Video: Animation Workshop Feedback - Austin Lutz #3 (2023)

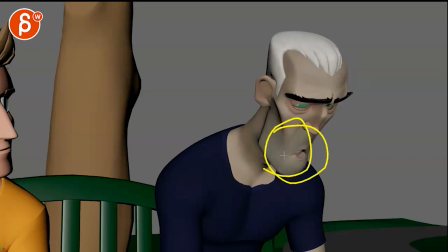um just get it's so much energy in here that i feel it it doesn't quite connect with the
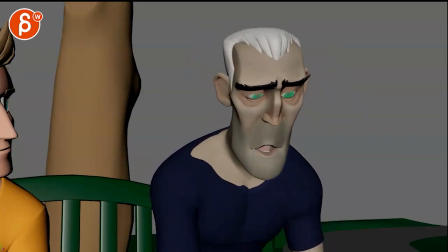with the audio but then after that there's an odd pinching of the corners which some rigs have like this is something you can dial in to pinch that in but it's it's an odd shape for a breathing
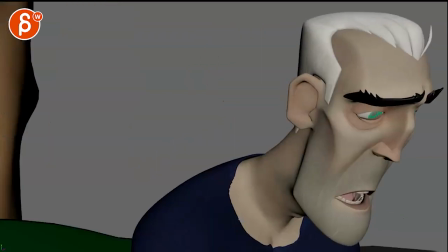it's like a very intentional sound or you know mouth there and then it continues that it's that's kind of what
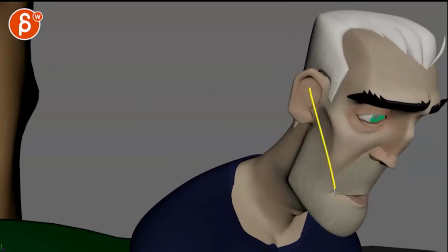bugs me too is that i am suddenly distracted by this shape and
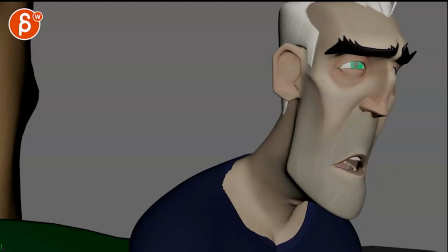i'm looking at whoa like what is going on here it's like this wavy thing where it starts
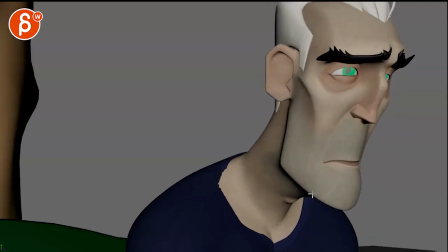to intersect and it just keeps keeps going and if i put the sound back
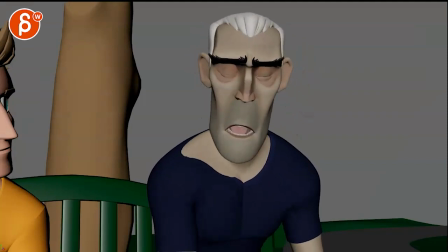like to me this would just be and i know it almost sounds like where he he purses the lips like this but to be honest i would personally ignore that and just keep it where let's go back even
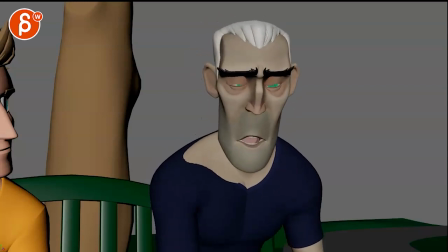this this mouth here like that is like a big big
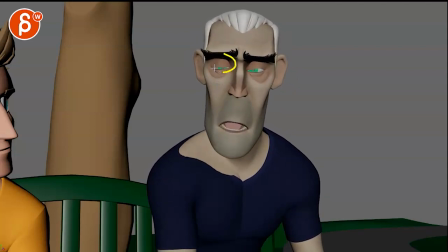inhale then you got then you have looking to the camera really offset lids and this open it feels like everything is dialed up way too high in terms of what is going on and again if you turn off the sound if you
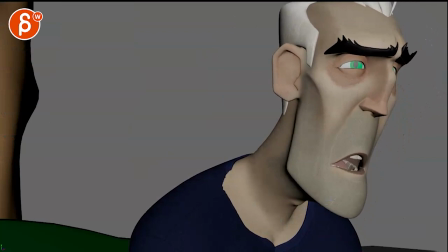just look at him there's so much stuff going on at the bottom part and it's there's also a slight look and feel to it as if this whole lower part is translating down versus a
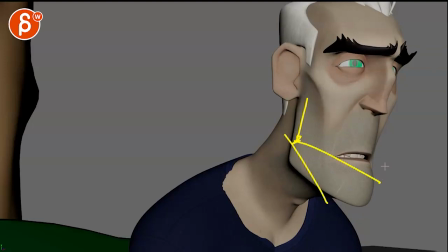jaw hinge from here where where we have a rotation and not a translate
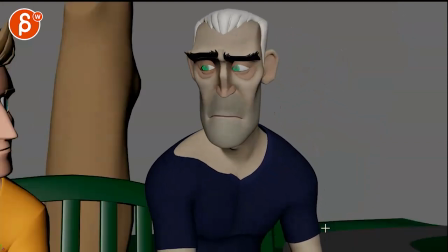and i'm saying all this because you're asking about how can we how can we make this you know work where we can feel the emotion more the reason why i'm
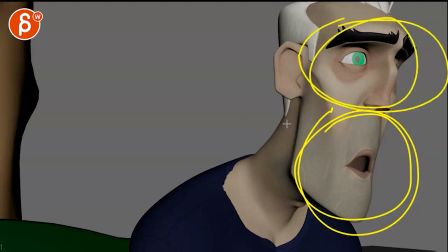saying all this because i am concentrated here i'm not looking here that's that's my issue there where i want to look into his
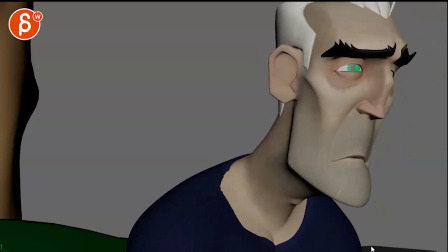eyes and and feel the sadness and all of this but the problem is that with the profile in this nose it's kind of like my nose i have a bump as well like you can't see this so you're only stuck with one eye not that that's wrong wrong i mean you can do
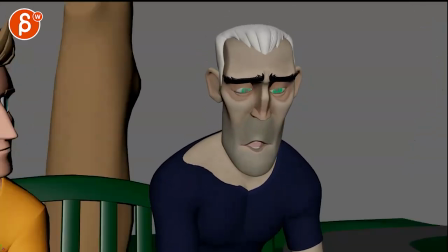stuff and there's definitely examples of this but i think if you had something that's he never really comes back does he even here
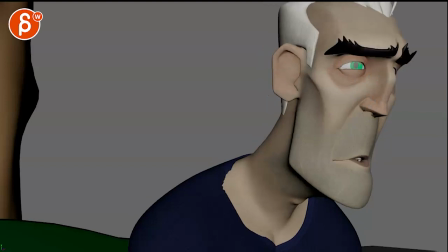it's like we kind of see it so to me it's like either you turn him around so that we see both eyes so that it's more ish like that you
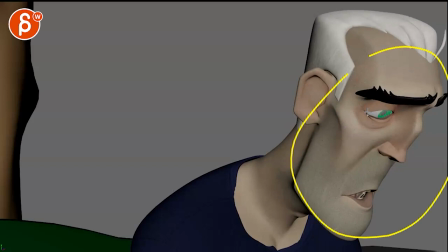can push it maybe a bit more or you push it where it's always like this and we only see see one you do see two or see one but
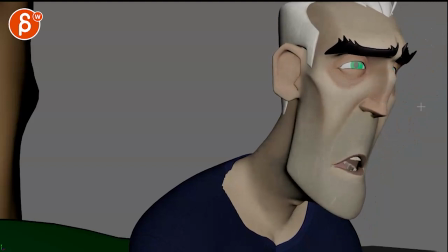this always kind of like am i seeing this i always feel like i want to lean over and see past that that nose bridge there again i'm saying this so that we can connect more with this like i feel like the emotion is going to be sold more through
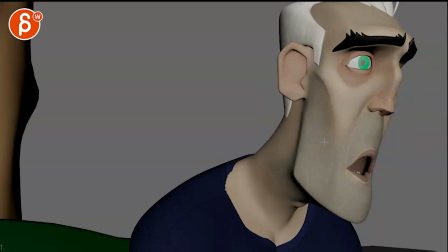that than this this to me is upstaging what's going on here there's too much movement there let's go back i
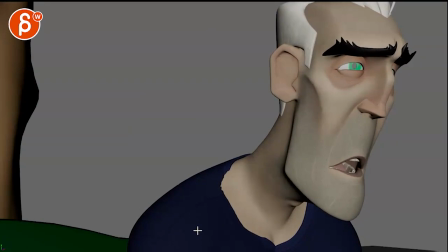see these horrors and do nothing.
Because if you...
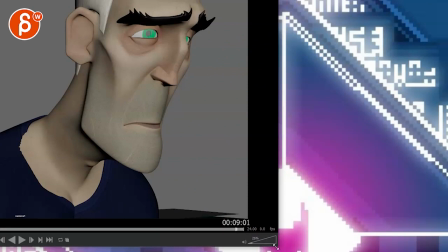Let's see if we can do this here. I think what might help you is just to do this.
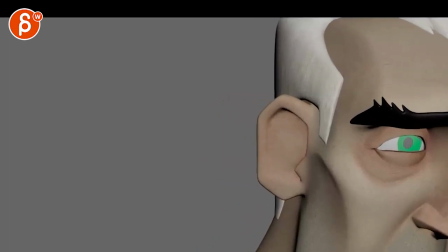Just concentrate on this.
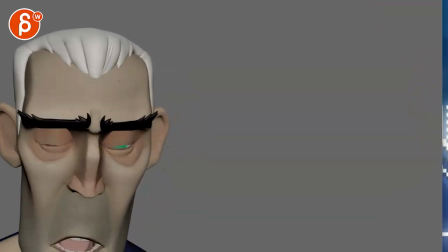Let me just see how much we see here. Okay. All right.
It could be a card.
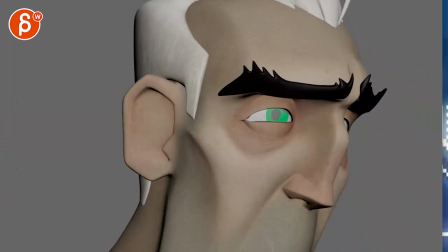See these horrors. Do nothing.
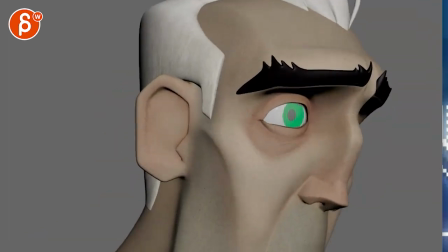see it's you can you can see how much if we only see the top part how there's not much going on there here it
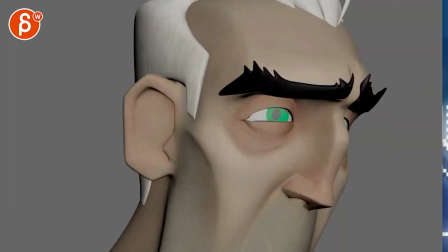freezes and i know we talked about this where he might stare off this is the memory so like he's processing stuff so you wouldn't have that many eye darts but i think uh it would serve you to and i don't remember if you did like if you film some reference you look find reference or better if you
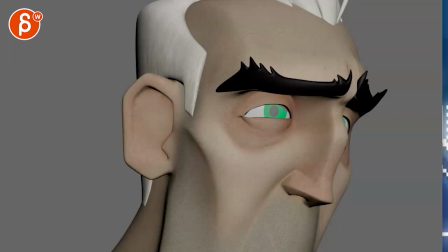film reference and you act things out like what is going on do you is there anything where like this is also pretty high in terms of a squint this could also be lower so that through this section when he's here